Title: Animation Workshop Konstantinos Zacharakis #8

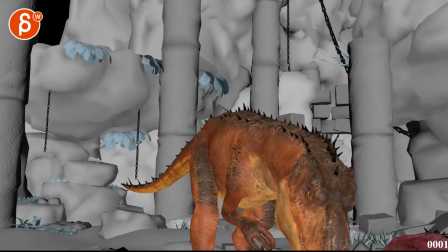[0:04]
all righty so let's check this out here uh let's play the whole thing i think this is
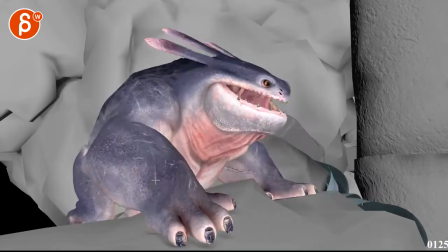[0:09]
fantastically better i think the stages are clear there's a little tiny camera
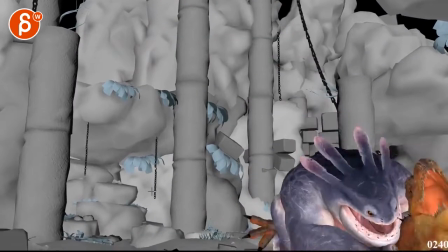[0:14]
tweaks i think that we could do uh but you sent me the maya files i'm going to take a look at that probably
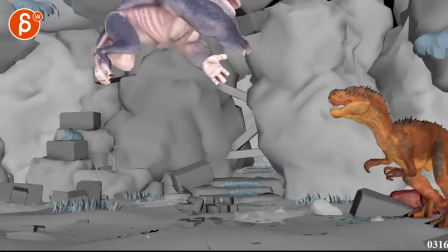[0:19]
the biggest thing would be the transition between here and here uh but we can work on that timing wise i think the only thing that's going to be the biggest change would
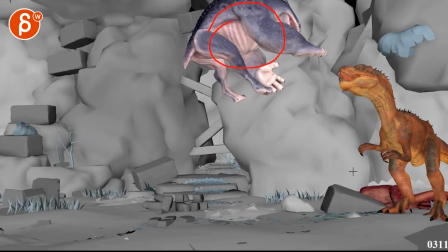[0:28]
be this section through here like this guy seems pretty heavy uh compared to this guy and i think given the force
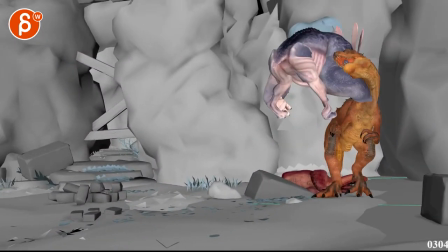[0:37]
that's a bit much i don't think it would go this this far it might just be a boom tumble like this
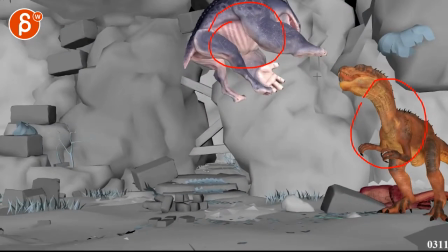[0:44]
looking at the force here he kind of shakes him off so yeah to me it seems like maybe till here
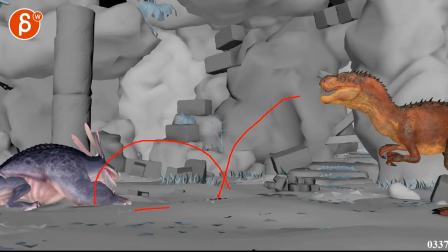[0:51]
so it might be a hit on the back with a roll slide into this pose and he would he would end up here
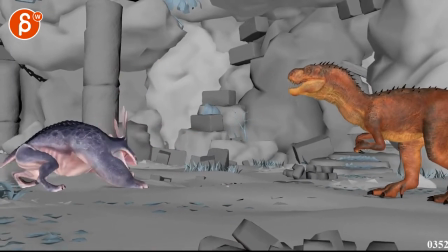[0:58]
I think that would totally work and just watch out that's just a bit too fast I know this is all still very rough but as you go into your breakdowns and potentially with you know some arc changes or you go right
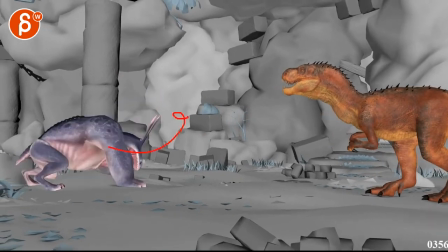[1:11]
into something like this the speed at which the head goes up would still be
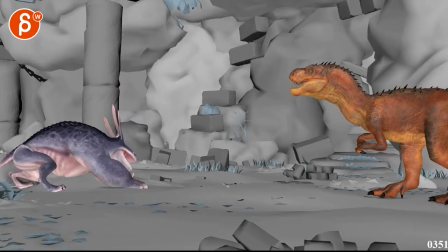[1:16]
slower and not stop so quickly but I know this is rough so this wouldn't be a
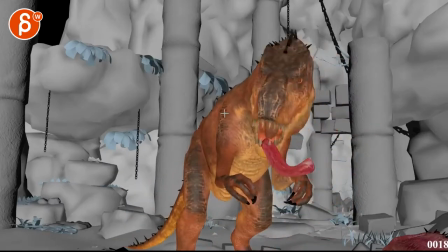[1:20]
fair critique on something that's clearly rough now you are talking
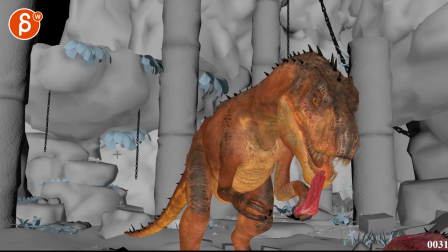[1:25]
about um the eating action here checking your mail and you are actually writing here the shot is still super rough totally get it
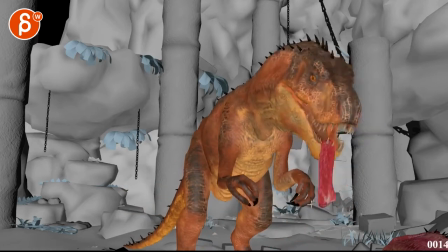[1:34]
so i think to me it would be in terms of the eating aspects i think it could be needs to have
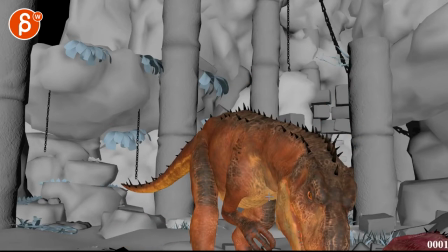[1:40]
usually you don't have to linger on this moment so much you could have a starts here and imagine it gets to this twice amount of time
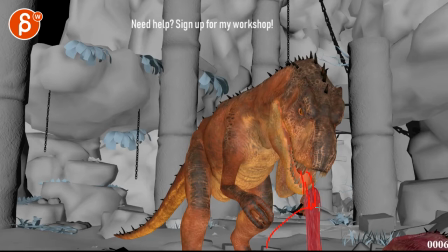[1:48]
and you would see this piece come out and then you could almost bring up the back or the head or you know the stomach area of the other creature and this piece can always be behind visually behind the whatever it is the chest or the stomach so you don't have to show
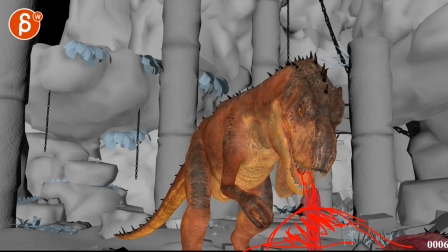[2:04]
contact points right you have to show how it rips but you just show how the thing comes up and then and then it comes up here meaning that
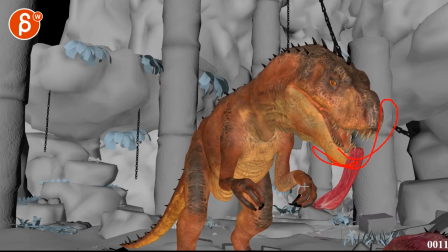[2:12]
it kind of rips off and i think would swing up do that and then the thing would drop down back again so we We kind of understand also what he's eating,
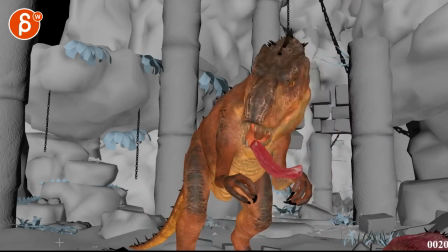[2:20]
just a tiny bit more, and it could also just be fun to do. And in that way, you would have the pull, and then it would rip, have him go up, but I would bring that head up into an arc like this.
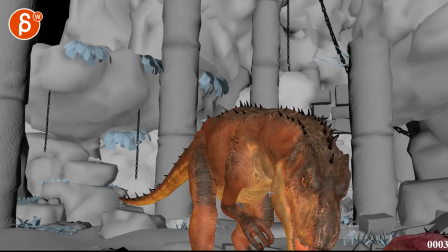[2:34]
Then it could just be an adjustment, so you would do pull, right?
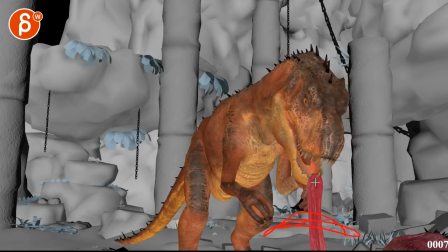[2:38]
And you got a part of the chest coming up here, and then you do, you hold that a bit, from here to here would be a couple more frames. By a couple, I mean like seven or eight, It could be a little bit of a hold, tear,
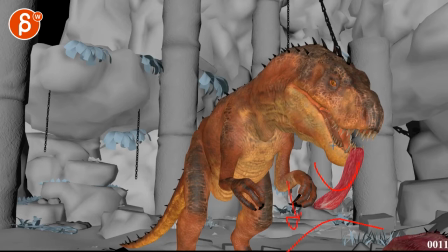[2:49]
and then as this comes up like this and the body goes back down, your dino head would do an arc like this.
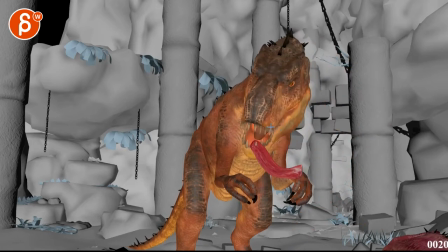[2:56]
It would go up, then over into here, and when you stop here, you can do a,
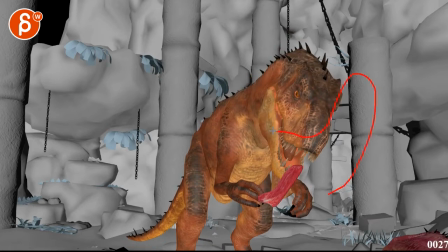[3:02]
so here into this, and you can do a move like this. Meaning that once you're here, you bring that head up so you can swing that piece into its mouth
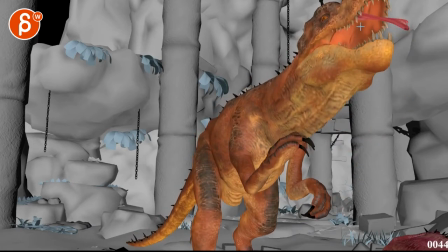[3:13]
so that this action just happens just a bit sooner, right?
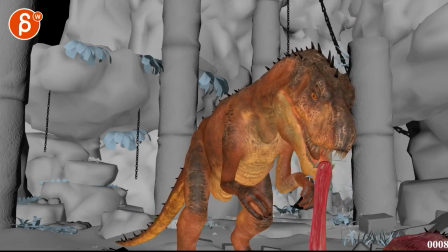[3:18]
So you do up, over, and then up, which is basically this move which you have here.
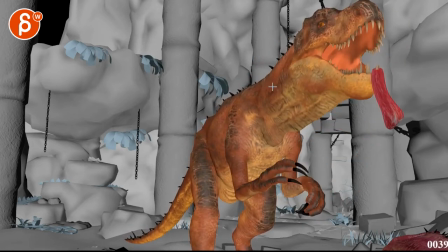[3:29]
But I would just bring this around here so that we don't go as high. Because then we have to tilt up a bit.